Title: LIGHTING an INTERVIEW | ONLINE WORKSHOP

Hello, my name is Sadi Mukaddim. This is Cine Stuff, and we're gonna beat the shit out of cinematography. What we're gonna talk about today is lighting an interview. There is no one way to light up interviews. It just doesn't make sense. 3-point lighting setup, yeah, sweet, but put one light extra. That's, oh my god, you just broke the rule of the 3-point lighting setup. No! Doesn't matter. Now, the thing that you gotta care about is the mood. Why are you lighting it? How do you want it to feel? What storyline do you want it to portray? The thing that you want out of the interview dictates how you light it. It's that simple. You've got loads of options to choose from. For example, you've got sad, serious, happy, scary, mysterious, beauty, kind of like sexy shots, that sexy feeling if you want to show it, thrilling. You've got so many feelings to choose from, and then basically based on that design your light to fit this subject. Now, I could sit here and talk to you all day about the theory of how to light up interviews and how to balance the lights together and how to make the numbers work, like contrast ratio and stuff like that. But this isn't what actually makes your interview pop out and just like make sense to the film or documentary or corporate film that you're making or whatever you're making. So we're gonna do that now, and what we're gonna do is we're gonna use a model.
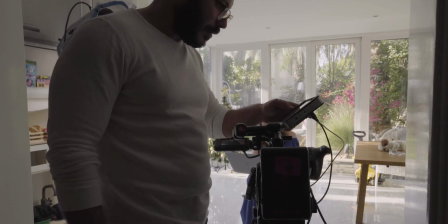1:26 Maybe two models. First up, we're in a brightly lit room with a lot of natural light.
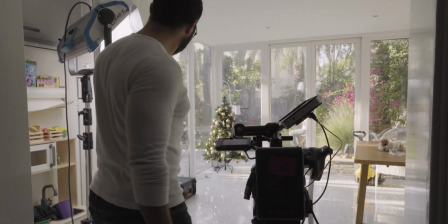1:34 Let's see how it looks with only one light here. We're using sky panels at 60C with a bit of diffusion.
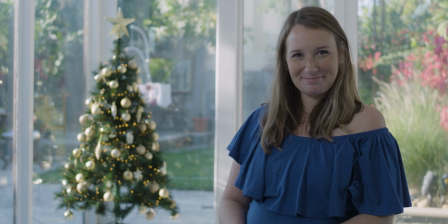1:40 This is basically a key light. Key light is the main source of lighting in the scene, and usually it is the strongest. You can use whatever light you have, even natural light.
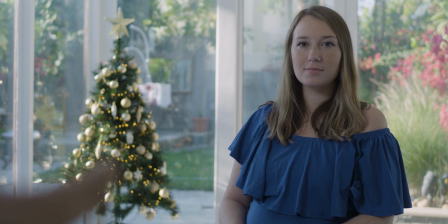1:50 As you see, we kept the practical lights on the Christmas tree in the back for some nice bouquet.
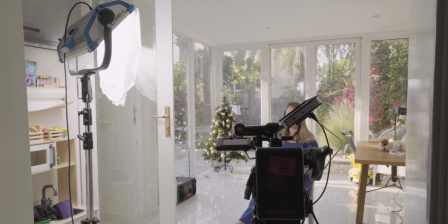1:59 What we can also do, and again, of course, this depends on what you want the shot to look like,
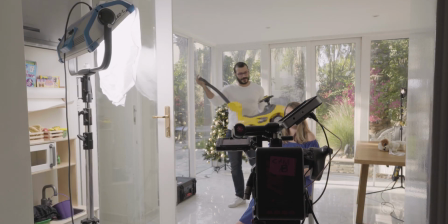2:04 we can put a smaller lighting unit like this dado light, a kicker or a hair light,
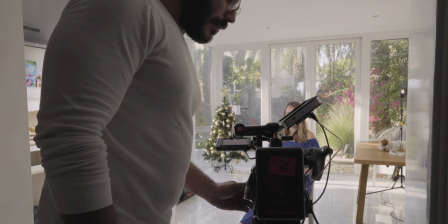2:10 that's what we call it. This will, of course, further help the subject to pop out of the background.
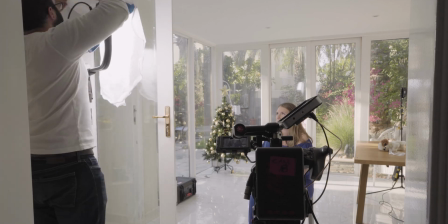2:21 Now, if we turn off the backlight and take off the diffusion, this is what you get.
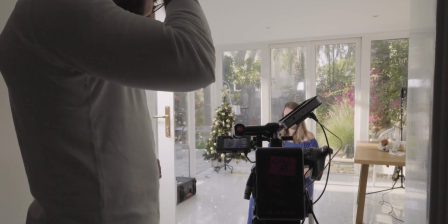2:28 Now, if you want to only work with available light,
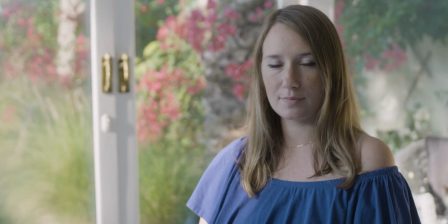2:31 what you could do is position the subject close to the window or closer to the window, just so that you can get enough power,
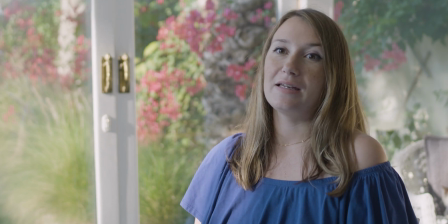2:38 so that the window can act as a key light.
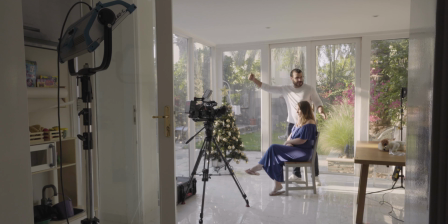2:45 The mirror on the other side of the room is reflecting the light nicely into the hair and acting as a hair light also.
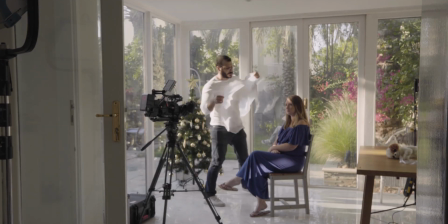2:54 Now let's say that you want exactly this natural look. All you need to do is just get some diffusion and block the sun with it.
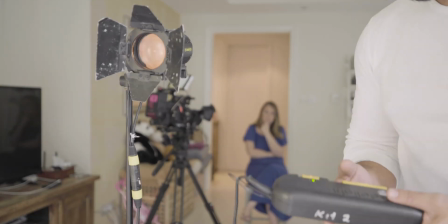3:04 Okay, next setup. Now what we'll do is dim down this dado light so much just for it to act as an eye light.
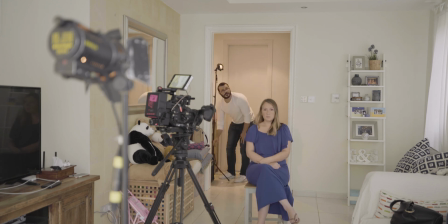3:11 We put another dado light in the back, so this dado light will help enhance the feeling that this backlight on the hair is coming from that room.
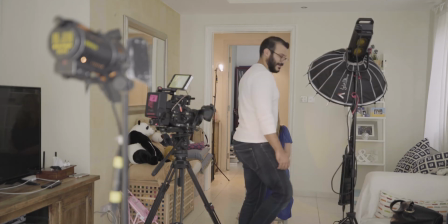3:19 We get the aperture 300D and place it at a 3/4 of an angle from the subject.
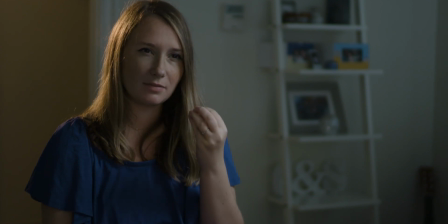3:23 We get a bit of modeling and definition by creating some shadows. See that mirror at the left of the screen?
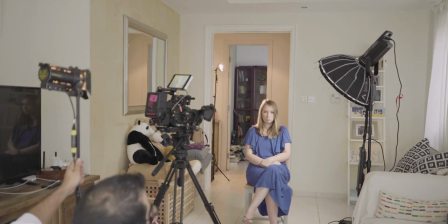3:30 That acts as the perfect fill light. Get another dado and just bump up the background.
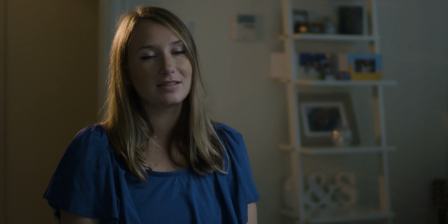3:35 That way we'll add modeling to it, a little bit of shadows, and of course that helps with the 3-dimensional effect and helps the background pop out too.
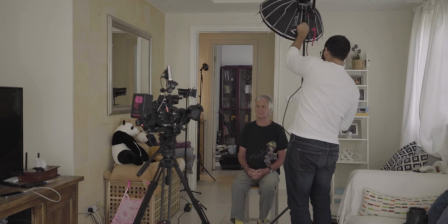3:48 Now here's our new model, Michael. One light, 300D, lifted higher and tilted down, with diffusion and grid.
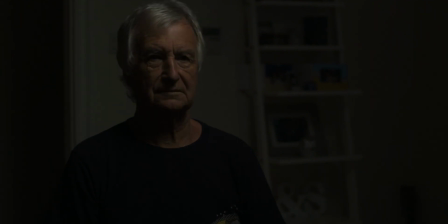3:56 It gives us a moody and dark feeling. Also what it does is it creates these shadows that hides the person's eyes. And you know the thing that we don't trust people when we can't see their eyes.